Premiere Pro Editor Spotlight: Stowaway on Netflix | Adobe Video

The crew is go for launch.
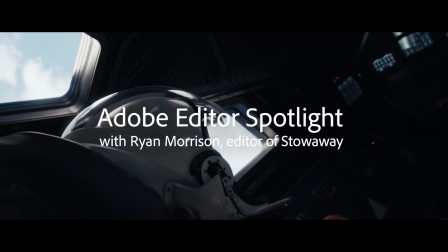Stowaway is a space movie,
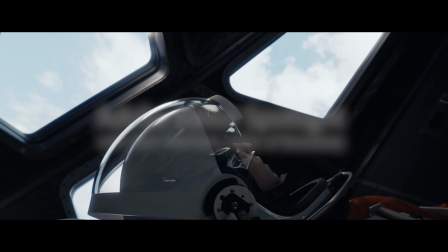but it really is a philosophical exploration or exercise for both the characters and the audience.
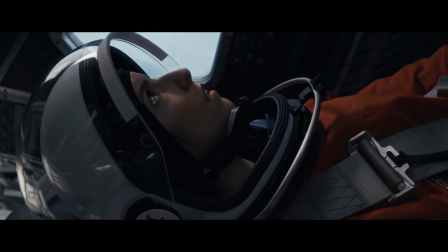It's three astronauts on their way to Mars, and they discover an unexpected passenger.
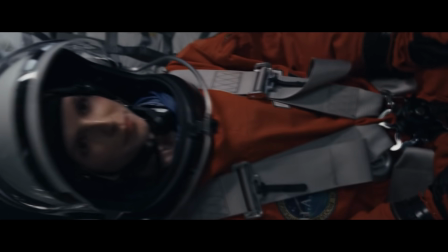In this opening scene, it's the launch. Joe and I are big fans of just getting the audience into the story.
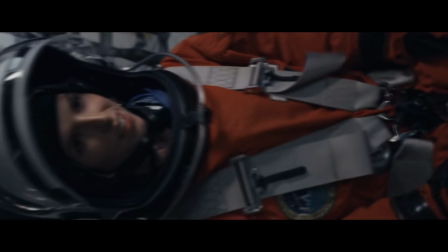And then this first shot, we wanted to make sure that we were putting you both in the capsule
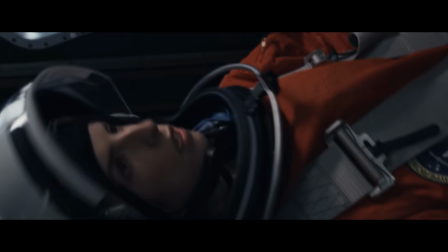and really establishing that Zoe is our perspective here.
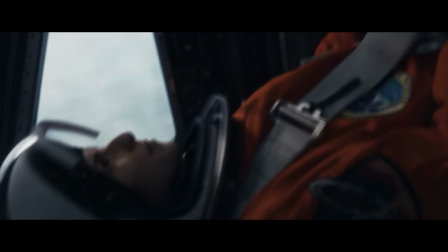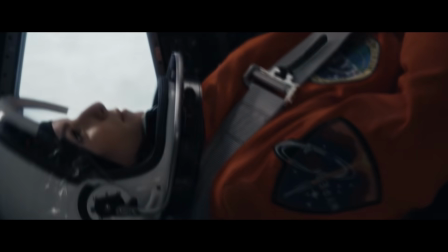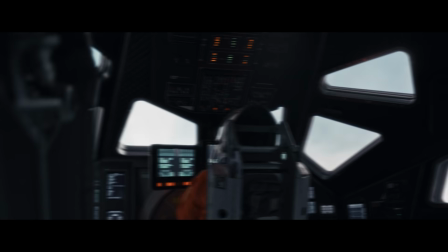This second shot here is actually me standing in for Toni Collette, Oscar nominee Toni Collette.
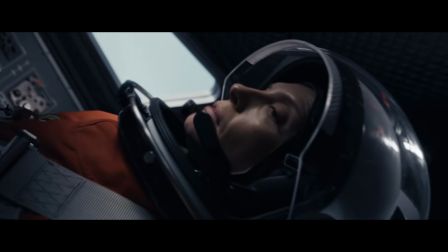I was editing this scene on the soundstage as as they were shooting it.
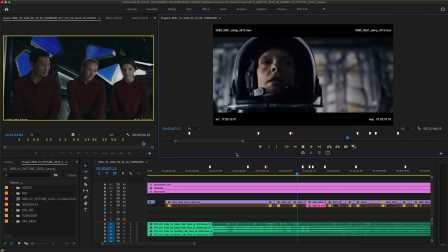Copy second stage separation.
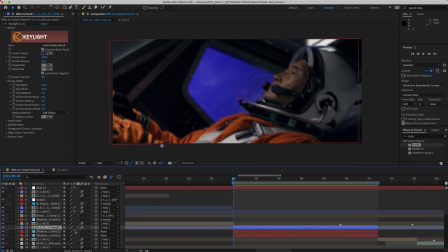I also was dynamically linking a lot of these to After Effects because all of this sequence was shot in front of a blue screen.
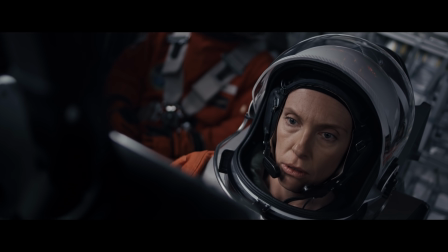So I would key things out and plug in a new background and keep it dynamically linked in Premiere.
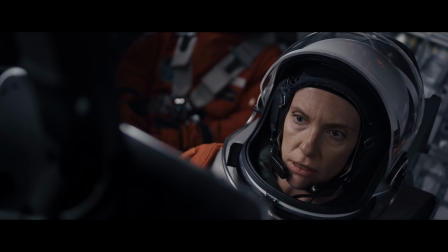It added so much energy to the process of cutting it together.
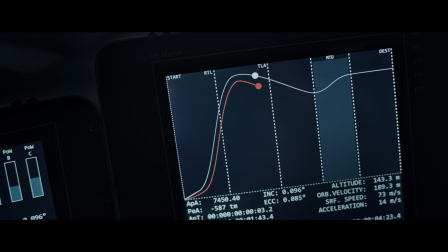I remember putting music in like they were still sitting on the ship shooting it.
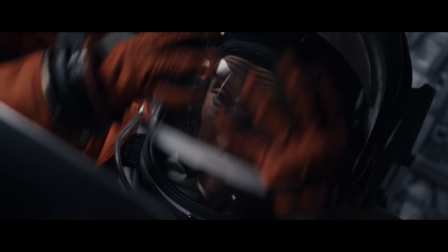And I'm putting music in under the coverage that I had. And I knew in that moment, I was like, oh, I know what this scene is going to feel like.
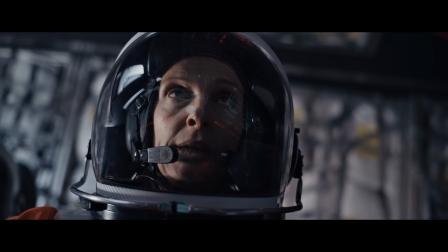We've passed return to landing abort, quickly reaching the end of oceanic abort.
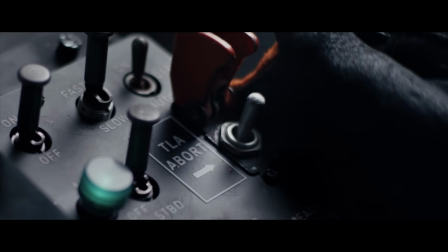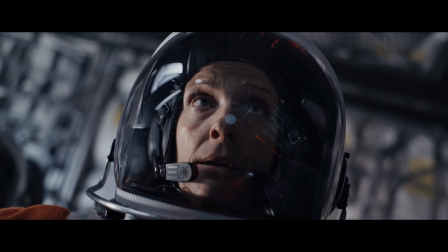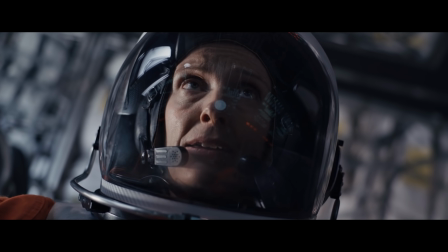Hyperion. There's
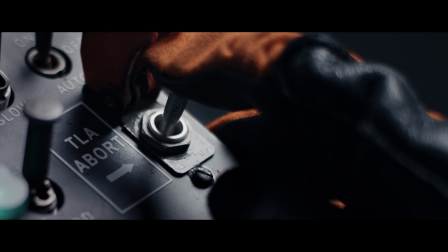enough fuel to handle the discrepancy. Negative abort. Copy, negative abort.
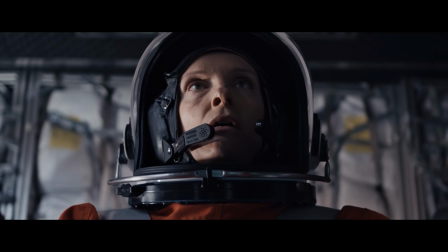So I started playing with how is this scene going to feel aesthetically.
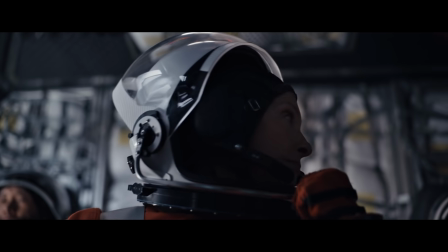Then that cyclically started informing how they were shooting it.
Go.
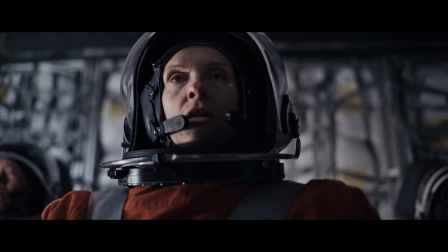Roger Hyperion, we're ready. Go for MTO burn. Roger that. Enjoy the ride, everyone.
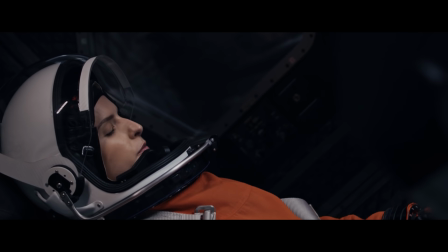MTO in three, two, one.
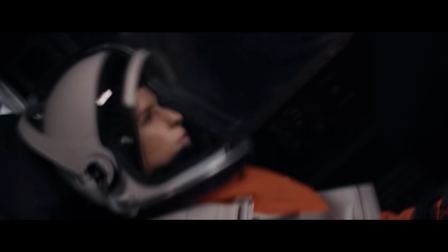So we really were shaking the hell out of these actors and then after we added a
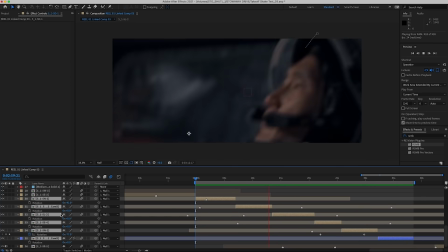little bit more camera shake in post just to add some more tension and to help feed the energy of the scene.
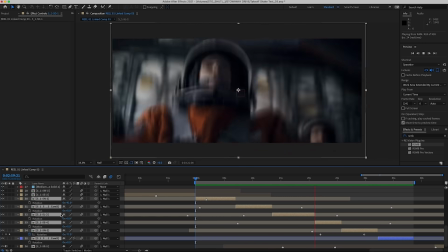We shot in an 8k and that gave me the opportunity to really use the rotation and
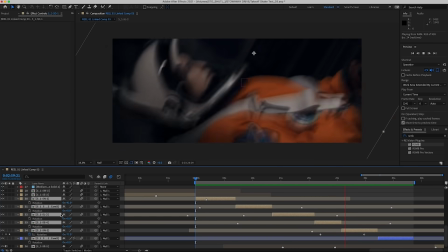reposition the shots as a tool to to illustrate how gravity was affecting our characters.
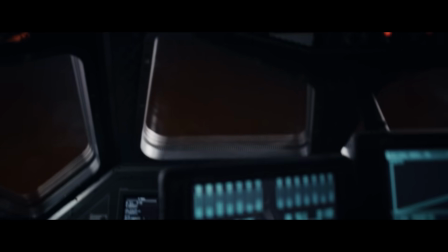And the sound design, the rising pitch of the rocket.
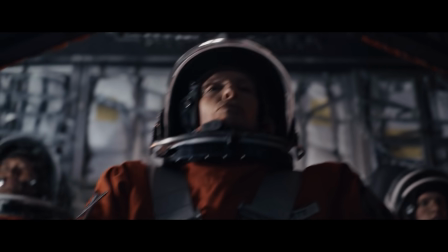We wanted to create this really loud cacophony of sound and then silence.
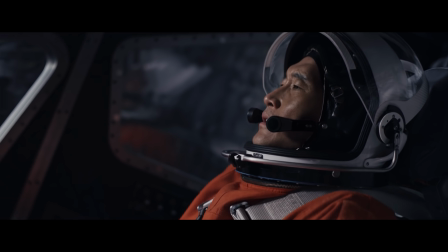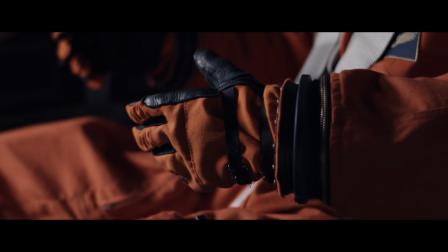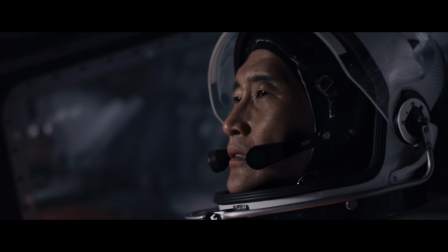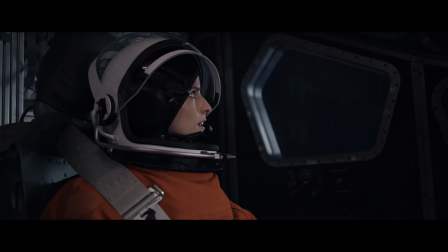That was something we really wanted, that contrast.
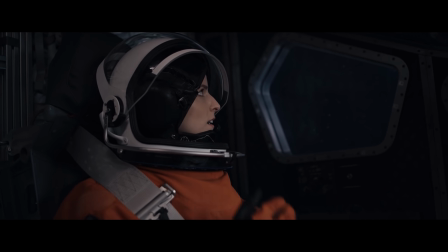And it makes you feel like you've broken out of the atmosphere and that gravity's not gonna be present anymore. and you're off this little blue marble and
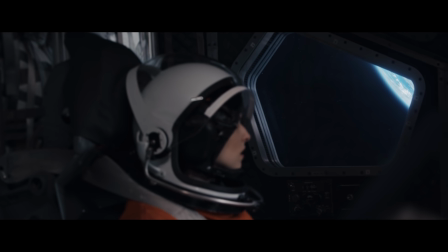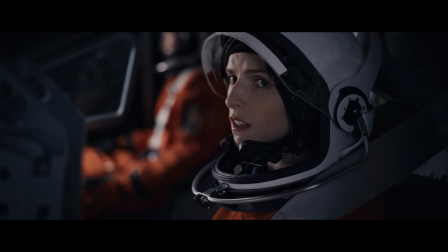the main point of the scene was to get to Zoe's reaction seeing
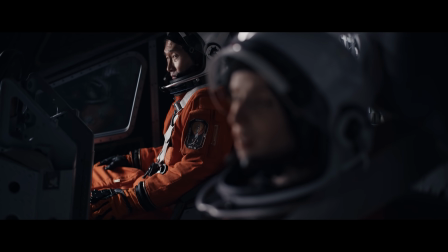the earth and it tells you a lot about who this character is and
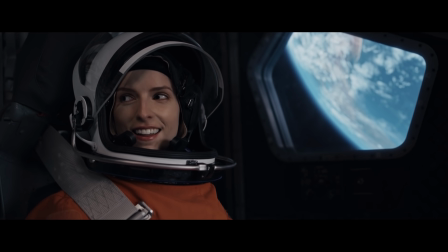then their you know their shared relationship she looks to him right
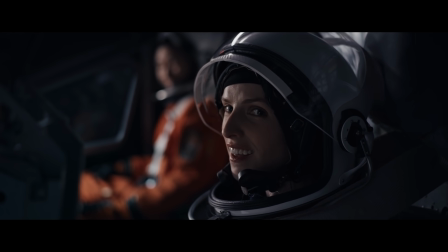away and she's welled up with emotion and
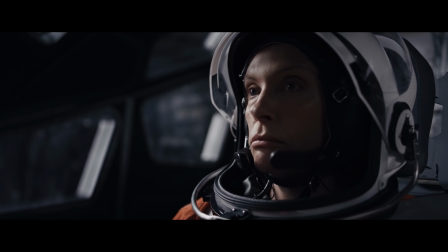it's not about spaceships it's not about the earth it's about the people